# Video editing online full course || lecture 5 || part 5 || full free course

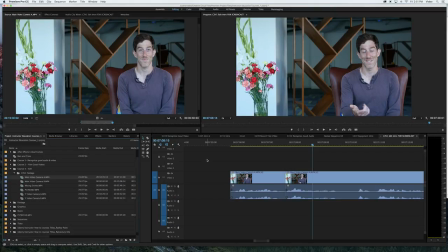(0:00)
So now in this lesson, what we're going to be doing, now that you're familiar with cutting your videos and pulling them into the timeline, we are going to be showing you how to add transitions between your cuts. So as you remember in the previous lecture, what we did is we cut a video, we cut out a mistake in the middle,
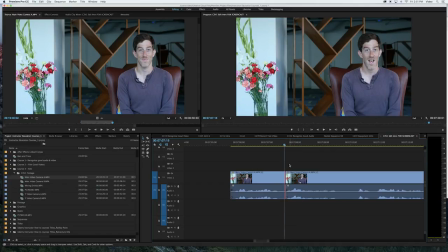(0:14)
and what we want to do is kind of hide a little bit of that cut. When you're watching the video, you'll sometimes notice that his face and hands kind of jump. And so what we're going to go ahead and do is add a transition to this part of the video.
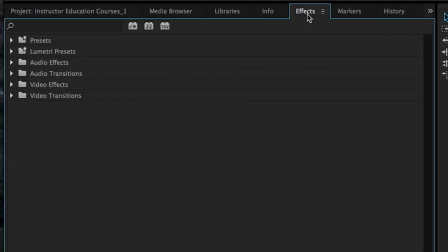(0:28)
What you want to go ahead and do is move over to your effects panel and go to the video transition effects. And what we're going to do for this one is we're going to go ahead and show you what a couple of the different ones look like.
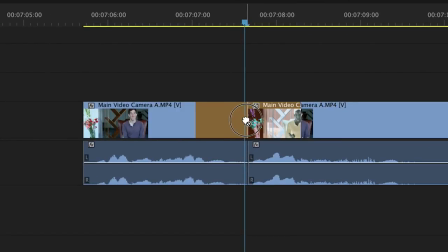(0:41)
We're going to start with the dip to white. So you go ahead and grab it and drag it over. And now we'll play it so you can see what it looks like.
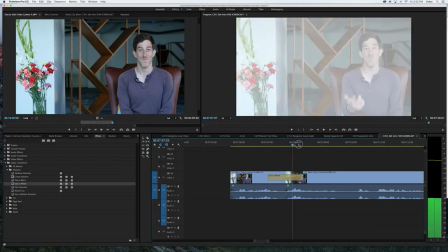(0:49)
So already you can see that the video is a little bit smoother. You don't see the huge cut and the abrupt jump from one clip to the next.
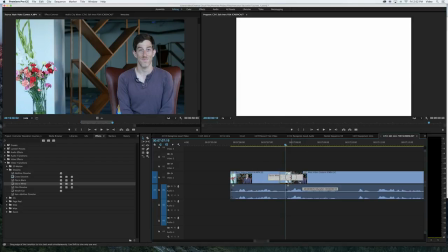(0:58)
One of the things that you can do is you can kind of play around with this and make it shorter or wider depending on how much you want the white to.
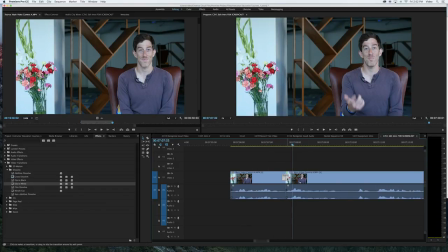(1:04)
When you play it a little quicker, these are one of the areas where we definitely encourage you to kind of have some fun with it and pick something that you might like. So maybe let's try a different one. Let's try a dip to black and see what this looks like. Go ahead and do the same thing.
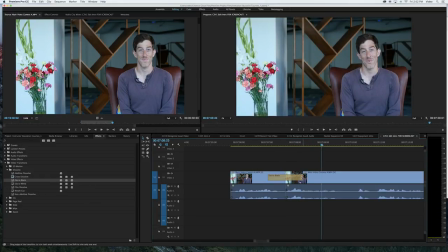(1:18)
You grab it, drag it over. So, similar effect, but what it does is it looks a little bit different, right? It dips to black instead of white. And, what we're doing right here is the quick commands delete to remove them, Command Z when we make a mistake.
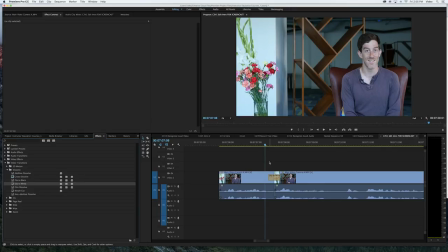(1:34)
So adding transition is definitely one approach to hiding cuts or making a transition from one video clip to the next. Another option that you have is actually adding B-roll.
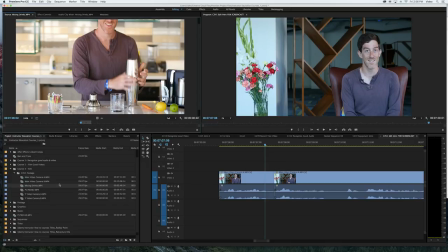(1:44)
So that's what we're going to go over next. B-roll is just additional video that you have recorded that adds a little bit of character to your story, or you can also use it to hide abrupt cuts or jumps between your videos. Here, for example, what we want to do is we have a shot of Josh mixing drinks.
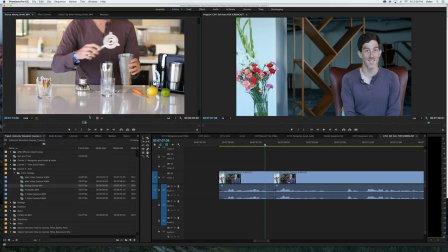(1:59)
So similar to what we did in the previous lecture when we pulled the video down, we have the B-roll clip that we want here, and we're going to go ahead and click the in and then click the out. But the one slight difference we're going to do is what we don't need is the audio for this clip, because when you add the audio,
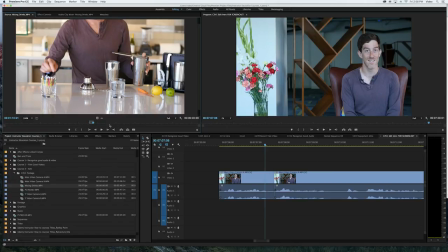(2:17)
you're going to have two different audio tracks, and they're gonna overlap.
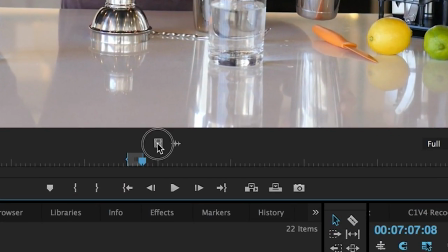(2:23)
And so the easier option is to hit the drag video only and pull the video clip over where you want it to be.
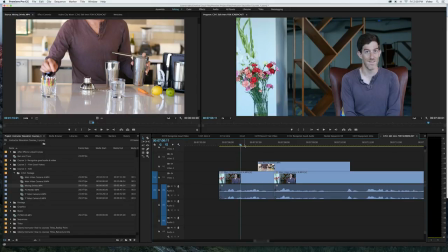(2:32)
So now once we've pulled the B-roll clip into our timeline, what this is going to do is that when we play it, it's going to hide the cut. And so you see there, instead of having that abrupt cut, you see the image of Josh mixing drinks.
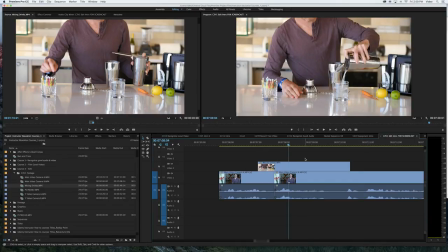(2:45)
This is definitely great when you have a clip that adds a little bit of value to the existing video. So if Josh is talking about mixing drinks, we have this B-roll footage of him mixing drinks. And so instead of him just talking over the backdrop, we include a little bit of showing what we're talking about.
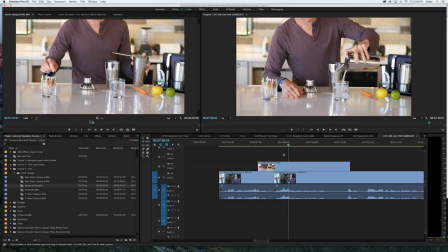(3:01)
And so in this instance, we have this B-roll clip. So if we listen to the video, you'll actually still hear him talking, but you'll just see the video overlaid on top. There are a lot of different ways that you can cut and edit your videos. These are just two of the easy options when you're getting started recording video on Adobe Premiere.
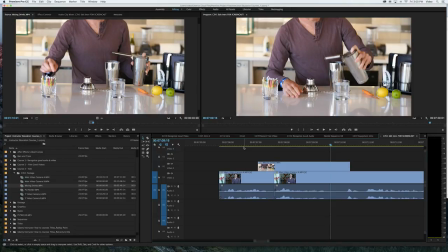(3:18)
We wanted to make sure that we cover the common mistakes that you might face as an instructor. A lot of the times you will notice that you are going over your videos, you had such a great perfect shot, but you made a mistake in the middle. And this is definitely an easy way to cut, add some B-roll video that you might have recorded that adds a little more context for your students.
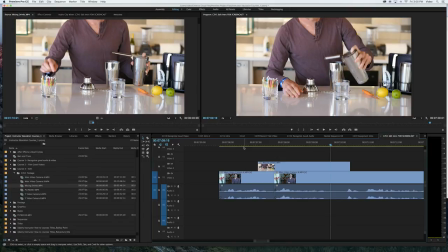(3:36)
In the next lecture, what we're going to be going over is how to add annotations and images to your videos to also bring them to life and give a little more color into what you're working on.